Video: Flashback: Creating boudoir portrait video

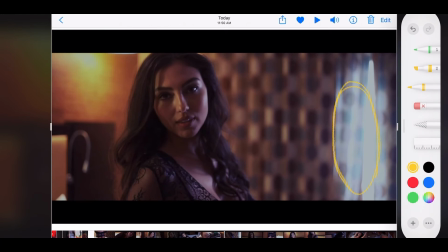742s
You know, so we have this, again, light coming from outside, which is being diffused slightly. So it's casting this light pattern right here. And of course we have the light coming from the board, which is casting the other light here. So we have some natural light coming in here.
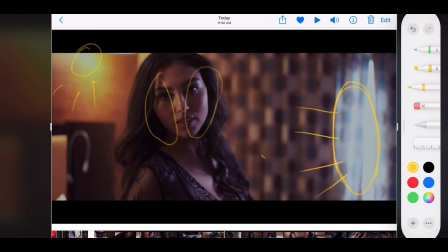760s
We're playing with the motivated lighting inside the room, and we're playing with the natural light coming from outside the window. And so that's this part. We're gonna continue.
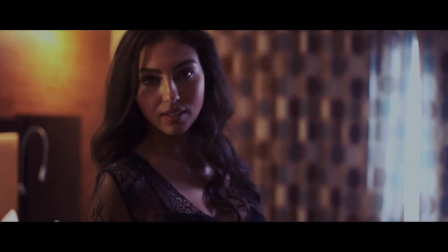775s
Right, so this is just the same lighting pattern, just a different angle. So we're taking this angle here. This is definitely more flattering than this one. Not that this one is bad, of course.
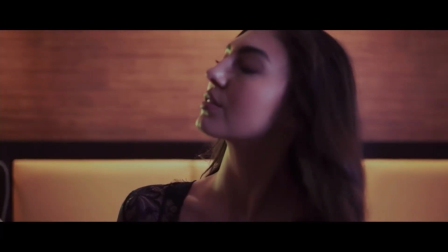786s
It's just giving us a different viewport. But here we're kind of, you see this light is a lot softer right here.
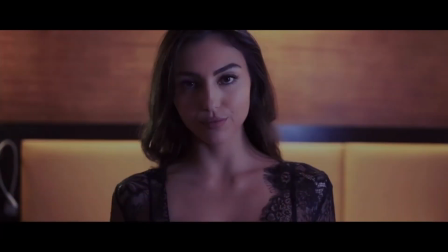794s
It gives us a little bit dimension. And then back here, this is definitely more flattering. As you see, this is this light here. We kind of diffused it more on this right hand side. So this light is definitely softer than the previous one. But again, we wanted to play with different lights as well. So I wanted to play with different lights.
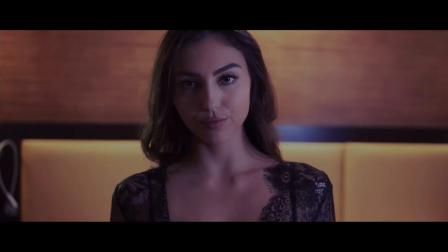813s
I did not just use soft light all the time, but sometimes it's good to use a little bit of hard light, because it's in the natural world, right? So we want to look as natural as possible. So I was trying to work with all types of lights, not just soft.
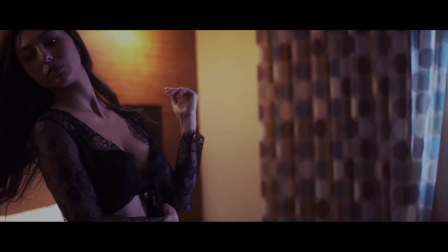827s
So here it's a combination of soft and hard right there, right? So we have a good combo right here.
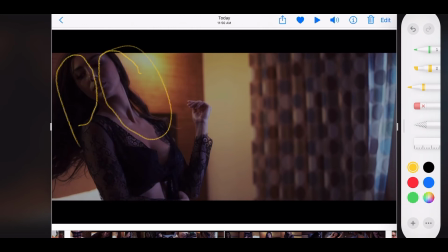836s
So we have some soft light coming in here, and then we have a little bit of hard light on this side. Again, you know, it's good to work with both types of lights. You can't just use soft all the time or use hard all the time. It's good to combine them as well, right?
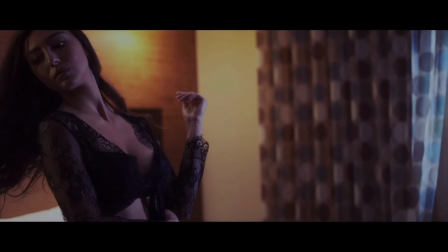852s
So that's there. Huh? We're gonna continue.
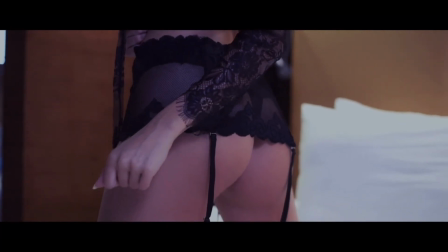856s
So again, just a different perspective, showing all her curves, showing the garment, and just a different view.
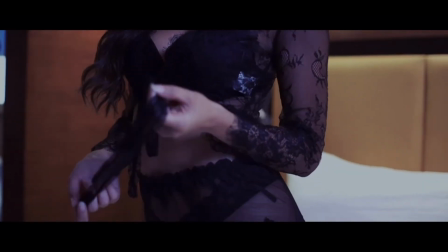864s
Here we go, more to our portrait view. We're playing with the garment.
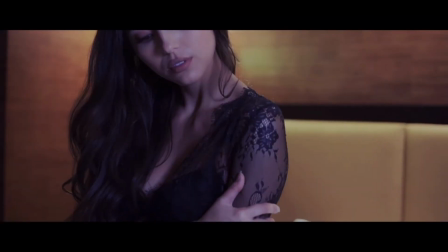869s
The lighting really didn't change much here. Here we changed it up a little bit. So here I would say would be the biggest change.
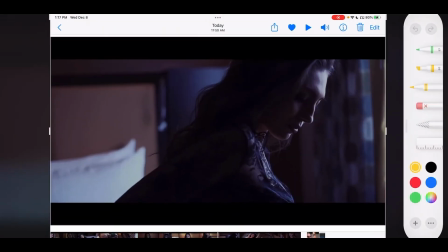877s
Okay, and I'm gonna pause right there. So here we have, we're using complete window light here, right?
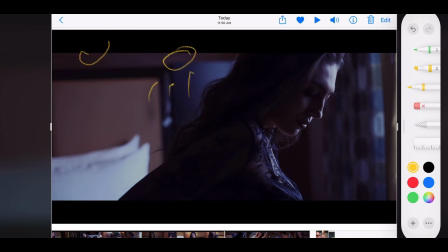885s
So as you notice, we even turned off the lights that were here. So I wanted to get a different look for this one part right here. So we have obviously the window light coming in here, and that's it.
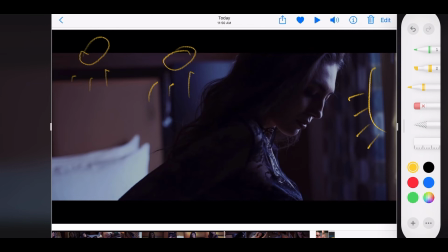898s
That's all we're using here. So we're using the natural silhouette that these lights are causing. The light is spilling out here, which is causing this portion of her to be silhouetted, and then basically we're gonna have all of this side lit, right?
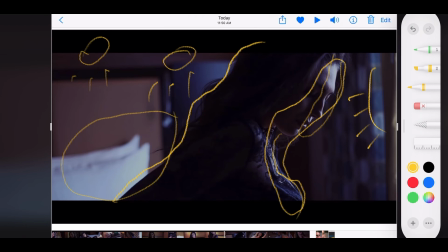915s
So we wanted to create that dynamic between, we have a light source here, we have some shadow, we have light, we have back to shadow, and then we have light back over here.
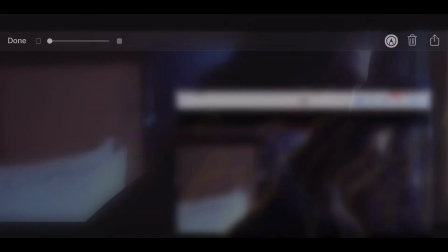926s
So that's going to create the dynamic cinematic look that we were seeing right here, right?
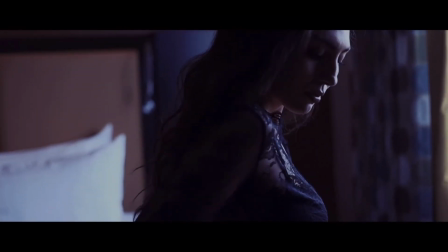932s
So right here, and then of course as we play this, we kind of show again more of her body, a little bit of the silhouette.
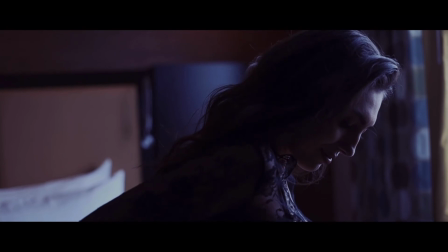941s
You get an idea where she's at, but this is very beautiful lighting right here, and it's nice and natural.
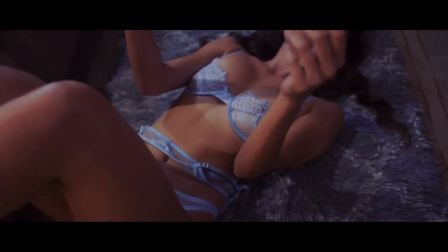947s
And now we switch over to her kind of lying down on the floor, and here of course she changed her outfit.
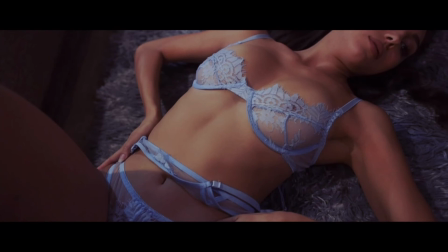955s
She's a different type of lingerie here, but this is very natural.
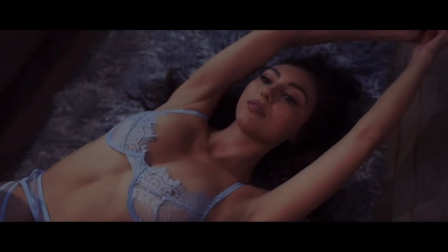959s
This is just the light that existed on over by the sofa area.
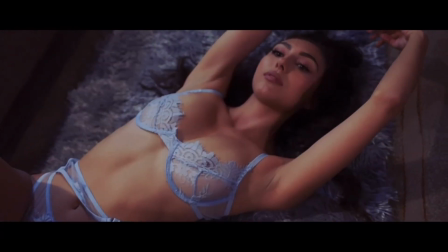964s
We did diffuse it a little bit so that it falls nice and soft on her skin here, as you can see.
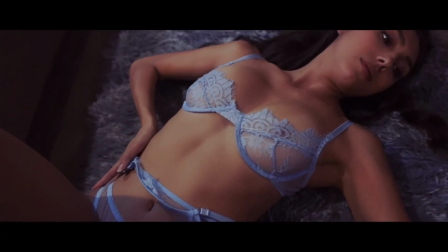971s
So right, I guess this would be a good shot right here to kind of show right there.
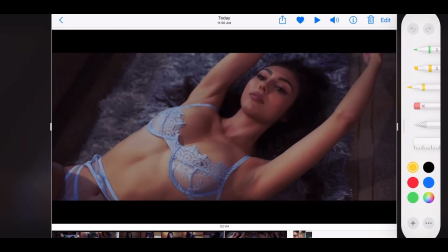977s
So as you see, the light is kind of falling very softly here on this side of the face, and then it's coming here, and then as you guys can see, it's kind of a soft blending light.
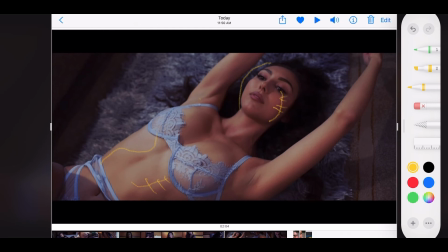990s
You see the blend there, you see the blend here. So it's a very soft light that's coming in here and just kind of blending in. So yeah, we kept that very simple there. It's just a simple take from that perspective.
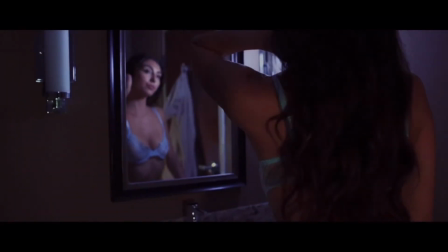1007s
And then we go to a bathroom scene. So the bathroom scene, we have just one piece of light here, really.
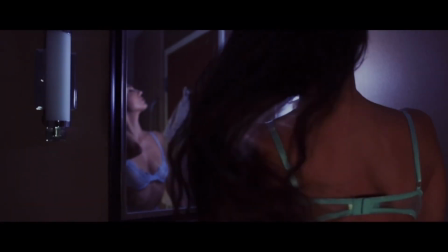1015s
We have one motivated light, which is sitting right in front of her. So I'm gonna go ahead and take this.
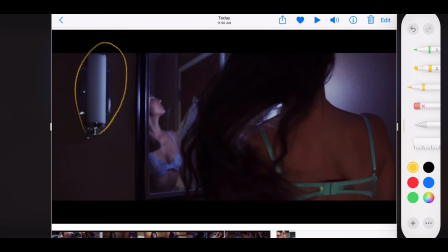1022s
We decided to turn off the light on this one. So you can see we have a light here, but we didn't use it because then it just lights up too much. And we wanted to create more depth. It was getting too flat using this light. So we decided, you know what, we're not gonna use this light.
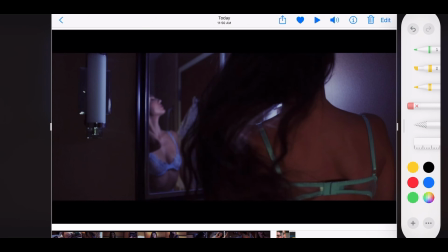1037s
So we went ahead and just kept this off. I decided to keep this off. Let's see. So we decided to keep that off. And here, we do have a light back here, as you can see.
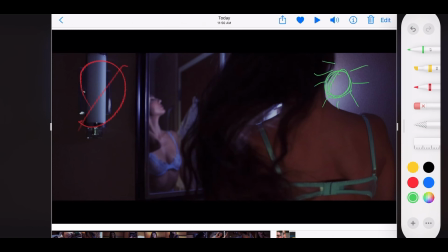1056s
This light back here is shining and is basically giving her light on this side of her body. But we're keeping, some shadow in here, right? Keeping some shadow in here, and we're keeping some shadow in here.
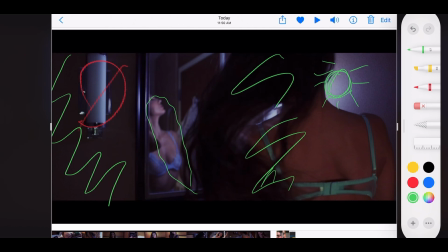1068s
So we wanted to control the lighting as far as I'm going to shine it in front of her and just give her some rim lighting here, a little bit of lighting here.
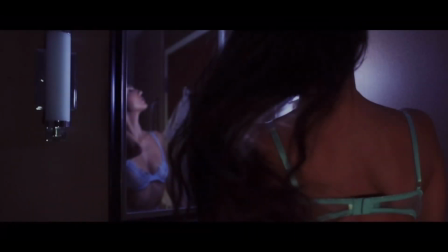1078s
But this way it kind of keeps that dynamic, low-key lighting going on, right?
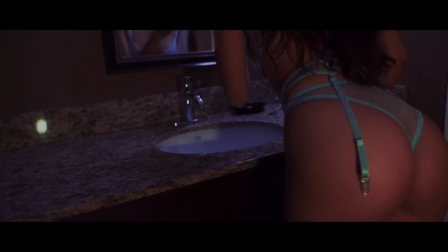1083s
So if we play it, see, so we have some nice spillage here that's giving us some highlight over in this area of the body.
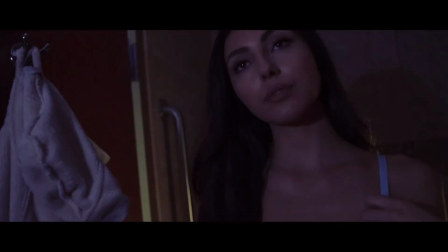1095s
Continue, and then here is just a different perspective, but the same lighting pattern.
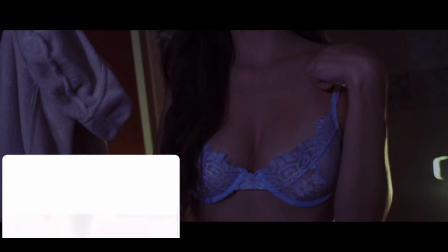1100s
The only thing I added was this light over here.
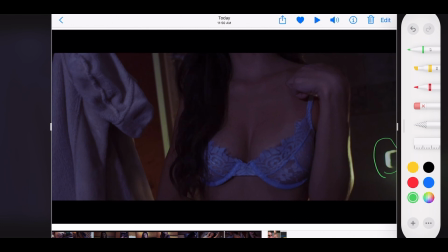1107s
As you guys can see, this light over here, a reflection of the light that's kind of casting a little bit of rim lighting over on this side, and is adding some light here just to create some separation, right? So she's not just sitting on black background, right?
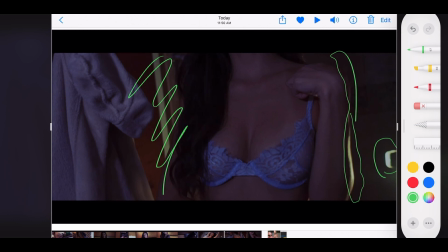1124s
If I had to do something different here, I would have definitely maybe just removed this right here. Let me go ahead and do that in red because I could have removed it. I would have removed this piece of wardrobe, which was her robe.
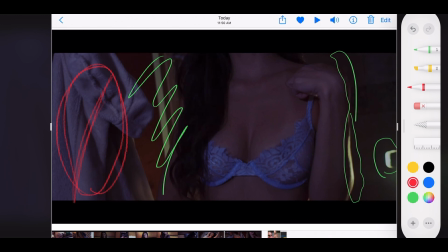1142s
But then again, it's like I kind of felt okay. I just left it there because it's a natural prop, right? You would see a robe in a bathroom. So I just kept it as a natural prop, but maybe it is a distraction.
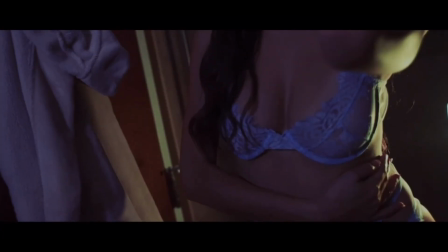1158s
Maybe I should have gotten rid of it. So if I had to do it again, I would get rid of it. But as you can see, the rim lighting here casted by this outside light to give some highlight over there on that side of the body,
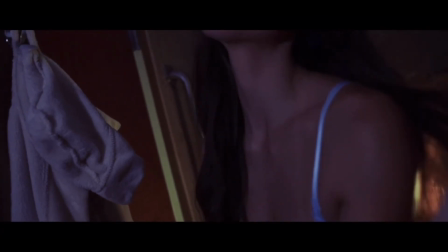1169s
and that light bounces against the wall to separate her from the background.
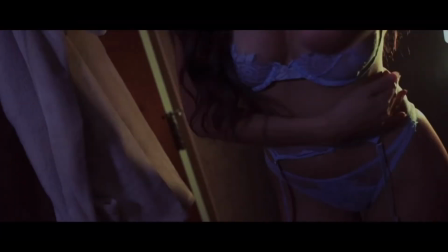1176s
And that's basically it. So that's the end of it. Let's go back to the studio. All right, guys, that was it. Thank you for joining. Please subscribe to my channel. That way we can continue to learn together. I have plenty of content to give to you guys, and let's keep growing creatively. All right, Raise Your Mic out.